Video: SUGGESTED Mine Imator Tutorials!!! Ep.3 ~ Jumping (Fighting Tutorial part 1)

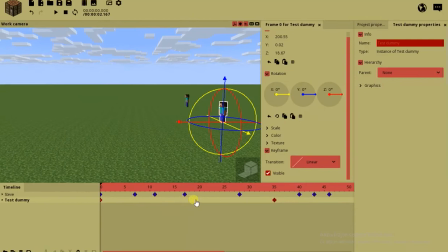(8:17)
I just want to make this path look nice. I mean, that's his forward motion, and I want to go here.
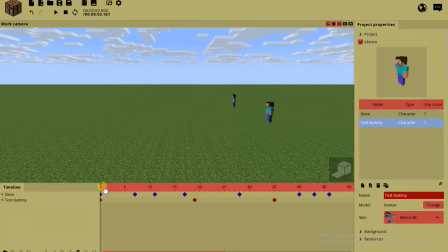(8:26)
So he just jumps, and look at this. What is this? Okay, of course, what we learned so far is that he has to stop slowly.
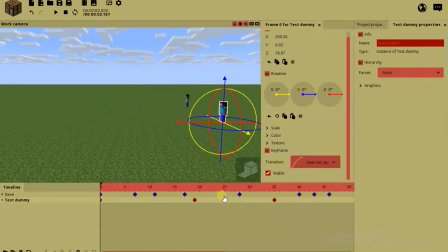(8:34)
So let's just put in an ace out and an ace in.
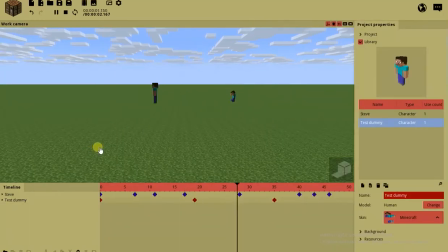(8:39)
But what happens now? The forward motion is fucked up as well. So what are you gonna do? Well, I found a solution for that. You add a block to your animation holder because it holds something / someone, some information,
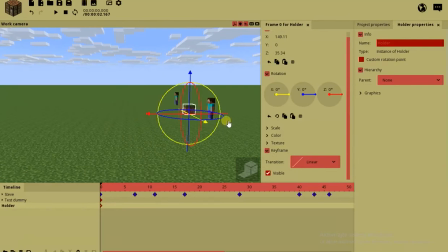(8:56)
and I'm gonna put the holder there.
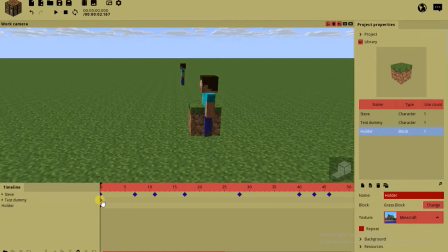(9:00)
Now what I want to do is lock this test dummy on my holder.
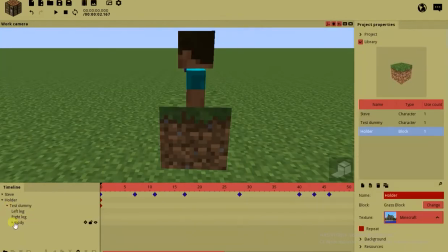(9:06)
Where the hell is he now? But how does that help me? Well, it doesn't. It's gonna look freaking weird if I have a block here.
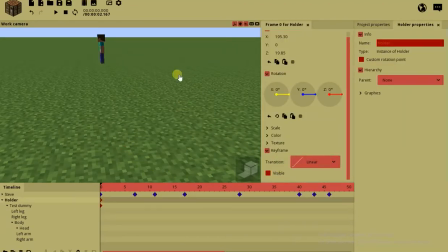(9:13)
Well, let's make it invisible, which is not gonna work because it makes everything invisible. So you go to color and alpha it down. So it's only the block that turns invisible.
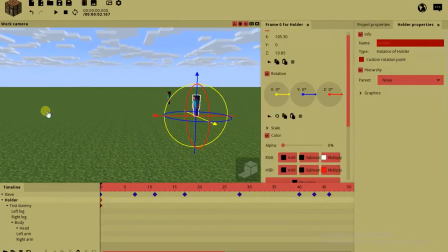(9:22)
And what you do for making a jumping motion is move the holder, but not the body.
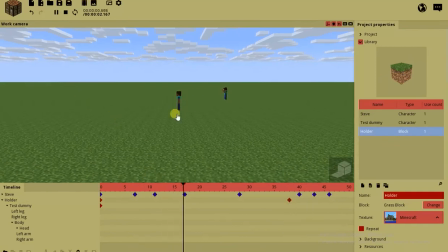(9:30)
So the holder contains horizontal movement there, and the body, on the other hand, is gonna hold the vertical motion.
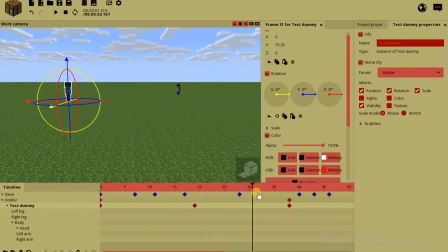(9:38)
So we just move the body up. The body doesn't move, it just goes up and down. And the body has that transition.
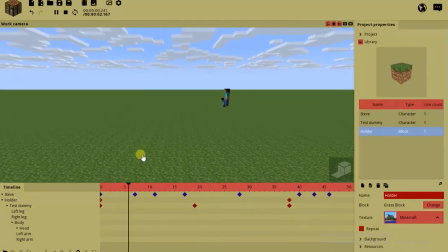(9:46)
The body is gonna move slowly up. Look at this. It's a nice... looks pretty nice. Now let's try to apply this to our Steve, who already has a jumping animation.
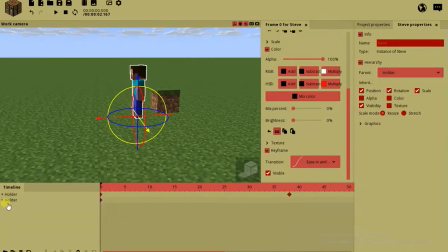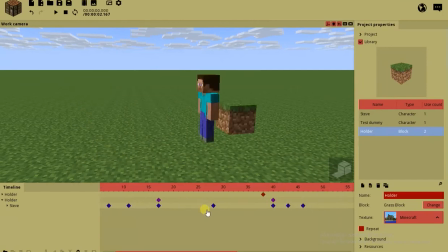(10:06)
Steve has a jumping animation, which looks pretty nice. He already has the transition from before, going up and down.
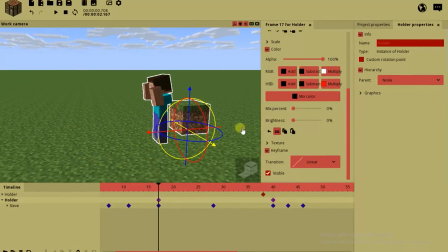(10:12)
But the holder is the one providing a linear horizontal motion, if you understand what I'm saying here. So of course, you have to make the holder alpha 0 so it doesn't look weird. And while doing something like this, please note that the Steve should be turned at least something like
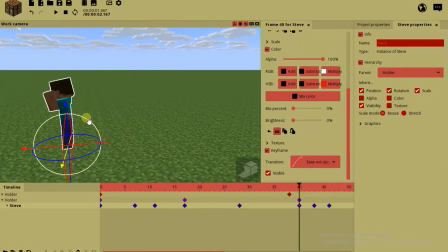(10:33)
forward, because he was jumping forward. And when he lands, he has to go backwards.
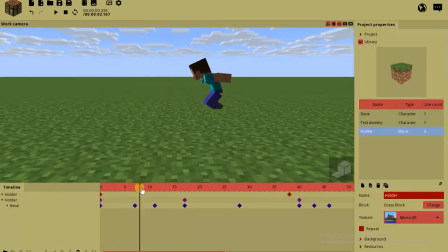(10:38)
And when he adjusts, look what I'm trying to say, look. When he jumps forward, he should be turned forward because he's jumping in that direction.
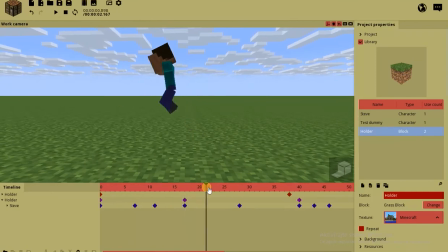(10:46)
Bow. When he's landing, he should be landing backwards because he still has motion and has to adjust himself, you know, when he lands. And doesn't that look nice?
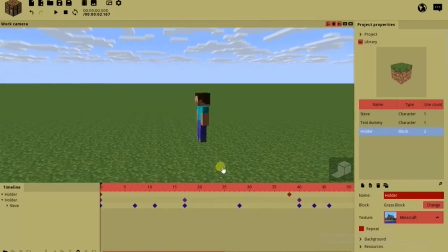(10:56)
Look. We got a jumping animation. It's kind of slow and sloppy, but you got more time than I do, and this was just a tutorial. So I hope you guys liked it. Leave a like and suggest what other tutorials I should make for you guys. Thank you for watching. Bye.